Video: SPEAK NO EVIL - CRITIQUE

Faire le remake d'un film sorti il y a deux ans à la sauce américaine, est-ce que ça en valait vraiment la peine ? Je vous réponds de suite. Et salut, bienvenue dans le Cineclem, j'espère que vous allez bien. On se retrouve aujourd'hui pour parler du long métrage Speak No Evil réalisé par James Watkins avec James McAvoy. Et oui, ça fait beaucoup de James. Et vous l'aurez compris avec cette introduction,
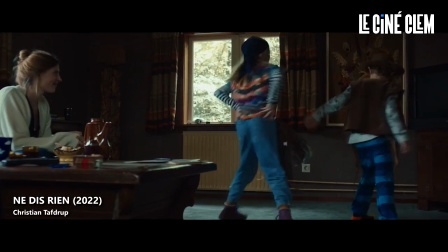0:16 Speak No Evil est en réalité un remake quasi plan par plan du film Danonei-erlandais sorti en 2022 et réalisé par Christian Tafdrup qui s'appelle en français Ne Dis Rien.
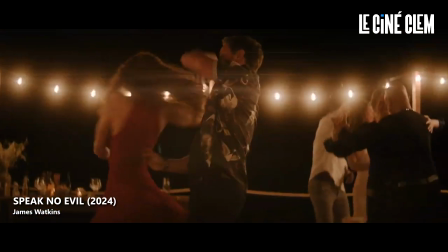0:24 Et comme dans la version originale, l'histoire c'est celle d'une famille qui, pendant des vacances, vont croiser la route d'un couple et de leurs fils muets avec qui ils vont partager leurs vacances.
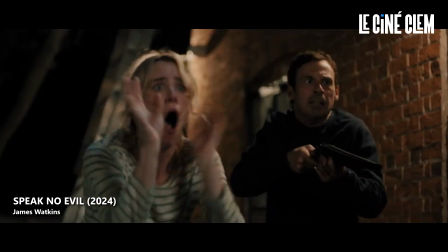0:32 Et bien évidemment, les choses vont partir en cacahuètes. Et je vous cache pas qu'en tant que spectateur, j'étais complètement intrigué par le projet, tout simplement parce que c'est réalisé par le monsieur qui nous a fait quand même Eden Lake en 2008.
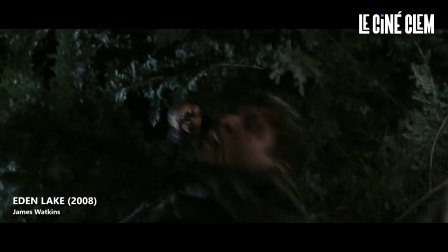0:42 Et si vous l'avez pas encore vu, je vous conseille fortement de le rattraper parce que c'est tout simplement dans la même veine que Speak No Evil. Bref, j'arrête avec le suspense, Speak No Evil 2024, est-ce que c'est bien ou pas ? Eh bien sincèrement, c'est le film le plus effrayant de l'année. Speak No Evil est un véritable tour de force,
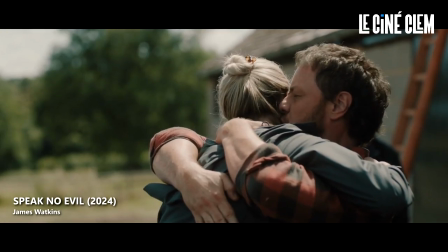0:55 une histoire qui commence avec des vacances au soleil et qui va progressivement se transformer en un cauchemar anxiogène jusqu'à un dernier acte explosif. Et waouh, ça faisait un moment que je n'avais pas vécu une séance de cinéma comme celle-ci, j'ai jamais été aussi angoissé de ma vie au cinéma. Tu sens bien qu'avec ce film, le réalisateur s'amuse à mettre le spectateur dans une position inconfortable au fur et à mesure que le récit avance.
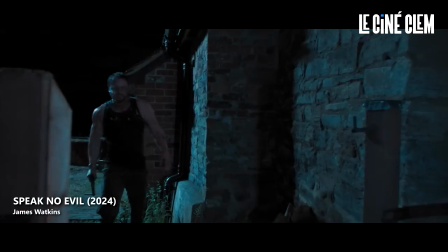1:15 Et ce malaise est provoqué entre autres par l'interprétation de James McAvoy qui prouve encore une fois son génie pour camper des personnages complexes.
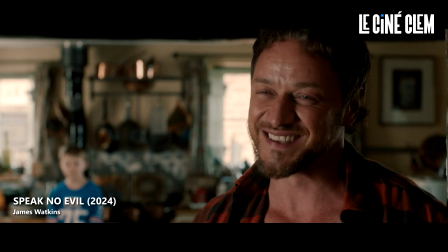1:22 Je reconnais qu'il peut paraître par instant en surjeu, mais le fait de constamment jongler entre un sourire chaleureux et un regard inquiétant peut complètement déstabiliser le spectateur. Et promis, juste après je vous parle des points négatifs, mais là de suite, faut que j'évacue le positif. James Watkins est un cinéaste absolument fait pour ce genre d'histoire.
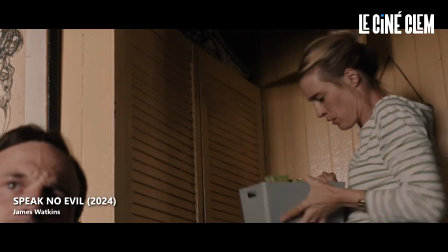1:39 Tout comme Eden Lake, le cinéaste s'amuse à resserrer les taux sur ses protagonistes jusqu'à les salir et les rendre totalement vulnérables.
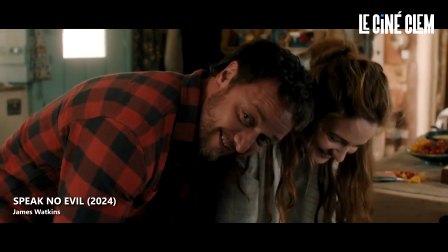1:45 Pas de jumpscare inutile ou de scène d'action précipitée, c'est dans les silences et les regards que l'horreur et le suspense s'installent.
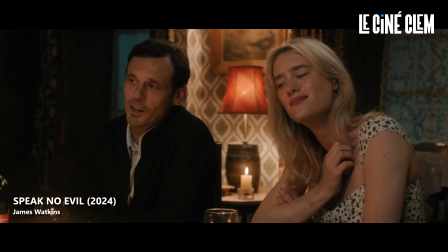1:51 Et croyez-moi que quand vous verrez la scène du restaurant, vous comprendrez. Et j'y pense, et il faut le dire, qu'est-ce que ça fait du bien de voir un film dit horreur en 2024 avec des personnages et des dialogues pas trop mal écrits.
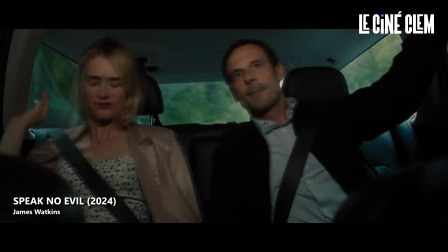2:01 Rares sont les moments où on lève les yeux au ciel car la réaction de l'un ou de l'autre nous paraît complètement stupide.
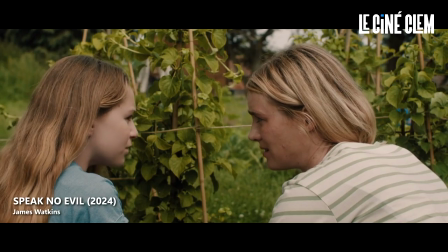2:05 Le caractère protecteur et maternel de Louise fait d'elle un personnage particulièrement intéressant qui, par sa combativité, va pousser le personnage de Paddy dans ses retranchements. Et en parlant des personnages, si vous observez bien, on peut dire que c'est dans la couleur des vêtements qu'on peut définir l'identité de chacun.
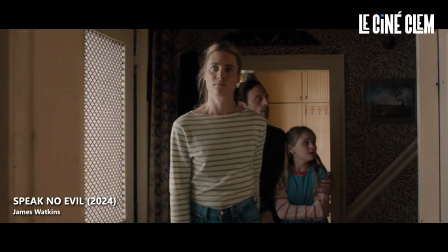2:19 La couleur bleue est celle qu'on associe à la stabilité, la sérénité et la pureté. Une couleur que l'on retrouve chez Ben, Louise et Agnès.
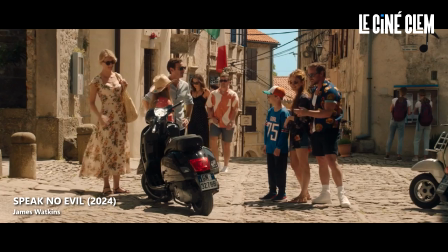2:26 Quand ces trois personnages échangent pour la première fois avec Paddy, ce dernier porte une chemise bleue avec quelques teintes de rouge.
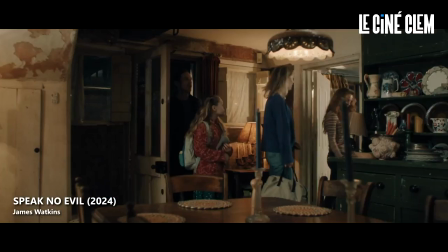2:32 La couleur du danger. Un peu plus tard, lorsque Ben et Louise retrouvent Paddy à son domicile, ce dernier porte une chemise rouge avec des teintes de bleu.
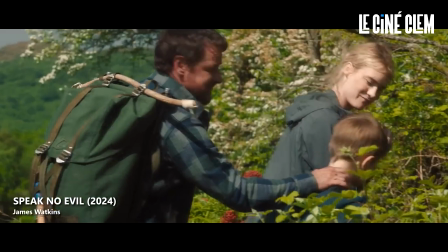2:38 Et un peu plus tard dans le récit, on retrouve ce dernier avec une veste bleue foncée qui cache en dessous une chemise rouge et noire.
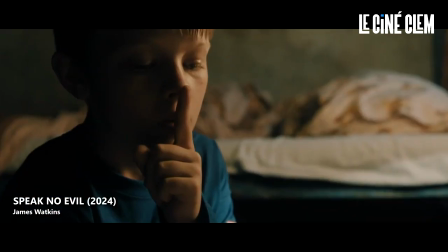2:43 Sa compagne, elle, jongle avec les deux couleurs, alors que le fils, lui, passe l'intégralité du long-métrage avec le même t-shirt bleu. Et d'ailleurs, dès l'ouverture du film, dès la toute première scène, James McAvoy porte une chemise rouge, comme pour prévenir le spectateur qu'il s'agit en fait de l'antagoniste de l'histoire et qu'il faut se méfier de lui dès le début.
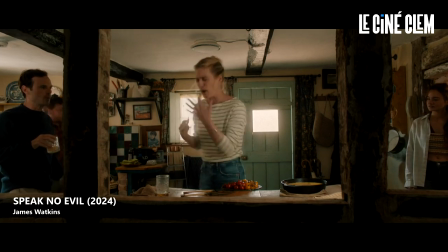2:59 Il y a d'ailleurs une certaine complexité dans le couple que forment Ben et Louise.
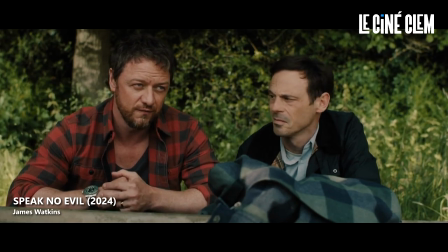3:03 Là où cette dernière est en paix avec ce qu'elle est, Ben, lui, est divisé entre l'amour qu'il porte pour son épouse et la colère d'une erreur passée.
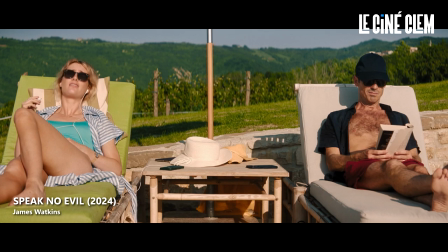3:10 Et leur première apparition dans le film l'indique, elle porte un ensemble bleu, alors que lui porte un haut bleu foncé et un short rouge.
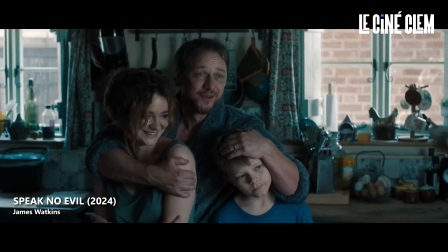3:16 Et lors d'une scène où le couple confronte Paddy et son épouse, ces derniers portent un peignoir et un débardeur bleu pour se faire passer pour des gens bien, ceux qui ne sont visiblement pas. Je sais que ça peut paraître complètement poussé comme analyse, mais si vous vous mettez en tête que le rouge est l'ennemi du bleu, eh bien croyez-moi que vous allez voir que ça pendant votre visionnage.
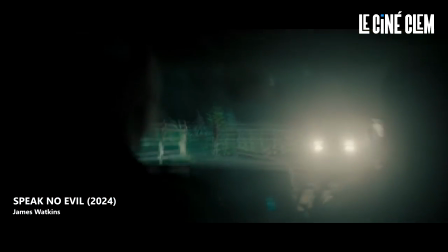3:32 Speak No Evil s'amuse à nous questionner sur quand et comment cette famille va s'en sortir. Qu'est-ce qu'on aurait fait à leur place ?
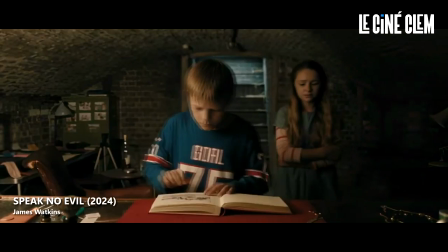3:38 Comment aurait-on réagi face à une telle situation ? Le film ne s'approche à aucun instant du fantastique, du religieux ou de quelque chose qui nous dépasse.
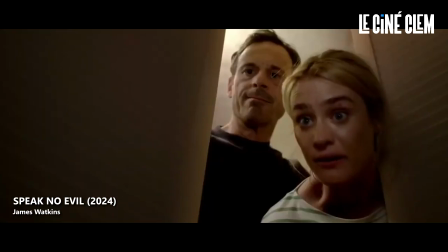3:44 C'est terre à terre, brutal et avec l'envie de nous faire croire à chaque instant que ce qui se passe à l'écran est réel. Et vous devez forcément vous demander quel est le gros défaut de ce long métrage, qu'est-ce qui ne va pas dans ce film ? Et bien j'ai envie de vous dire que la fin du film, sans vous la dévoiler, n'est pas à la hauteur du film original de 2022.
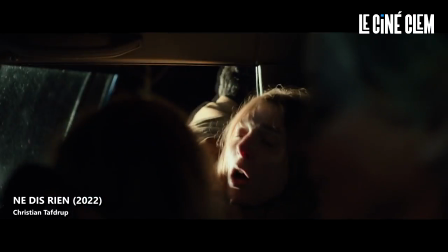4:00 La version originale est encore plus violente, osée et macabre.